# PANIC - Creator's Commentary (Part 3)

So with this one, we bring Spencer back to grip. Jax is the main cinematographer for the entire video. Joe is back doing it with the sound. so we kind of have all of our friends doing the same jobs and we all know each other we can all verbally communicate really well and problem solve so this was really the first episode that after this the crew stays the exact same until the
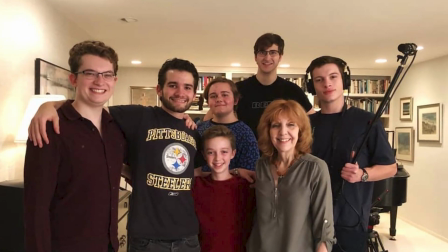[8:34]
finale it always stays with jacks as a cinematographer spencer's the grip and kind of ac joe's doing sound and this was the first episode that started
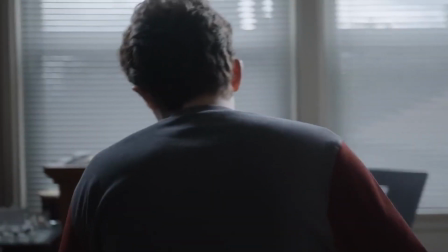[8:43]
that which is cool yeah episode eight episode eight this one this one's a little controversial because yeah we knew that this would be different it would be sort of a bottle episode in one location the whole time we wanted that too we both like bottle episodes we like when something's different we we thought episode seven was different it kind of went back to basics it did a lot of different things they went to a bunch of locations let's do
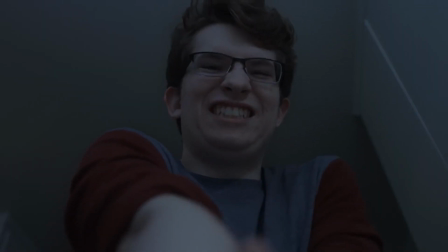[9:06]
something different with this one what if we keep it in sort of one location and just kind of stay with sam and i had the
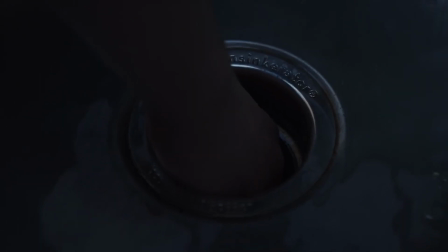[9:12]
idea of what if you got your fingers stuck in the sink early on in the series i was just coming up with a ton of ideas and i always thought it was like all right that'd be like a season two or three thing and it was like actually this could work as the episode eight thing i forgot what the original plot was going to be but we just knew that we wanted sam to be stuck yeah and basically trapped and
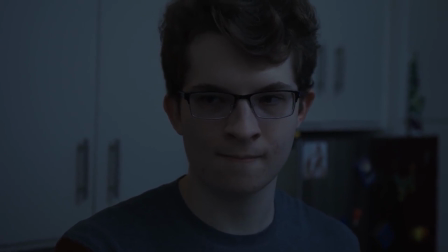[9:31]
then he has to face his own thoughts and all that and it's like we just kind of see sam for a little bit we wanted something where in the last episode sam was fixing his life a lot and kind of on a roll and with this one we wanted like everything goes wrong
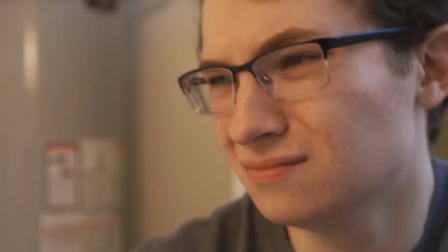[9:47]
for sam pretty much everything kind of pushes him to the limit to to sort of we knew nine needed to be our darkest one so eight's sort of the one that kind of pushes it to that yeah i have a best friend who i hang out with all the time i'm being mentored
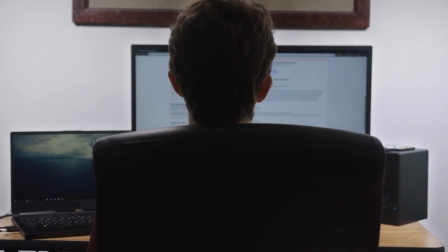[10:02]
by my favorite teacher mr mandel episode seven was oh sam cleaned up his life right so then episode eight we wanted it to be like
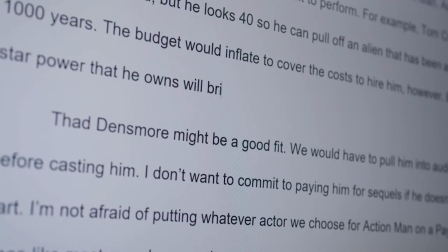[10:09]
you're kind of thinking oh sam's life is gonna be cleaned up but then you think about it no he had a bad breakup he's actually not in like we said in episode seven he never mentions lily yeah so it's obvious that he healthy and move on unless you face the actual
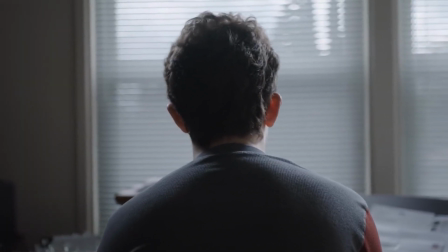[10:25]
he's still he's kind of fake moving on you know he's sort of just trying to move on this also had one of my favorite bloopers ever of all time from Ben.
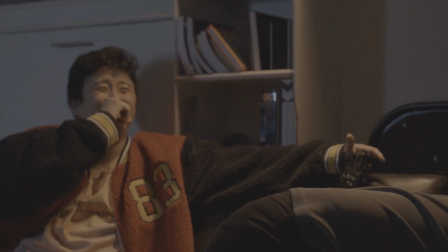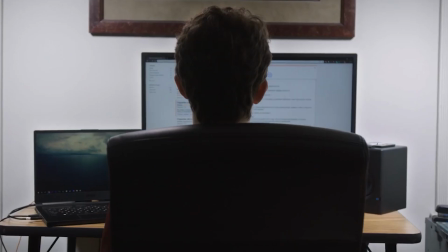[10:41]
Yeah, this whole little intro. We wanted to hide Sam's face. You don't know. You know, it sounds like he's doing great. Yeah, look, he's playing games with his friend. He's being tutored by his favorite teacher. He should be having a good time. And then you see his face and you're like, oh, it doesn't look like he's having a good time. He's pretty far from okay. This is your apartment, which is where we shot the meeting the parents scene. Yep. Right there.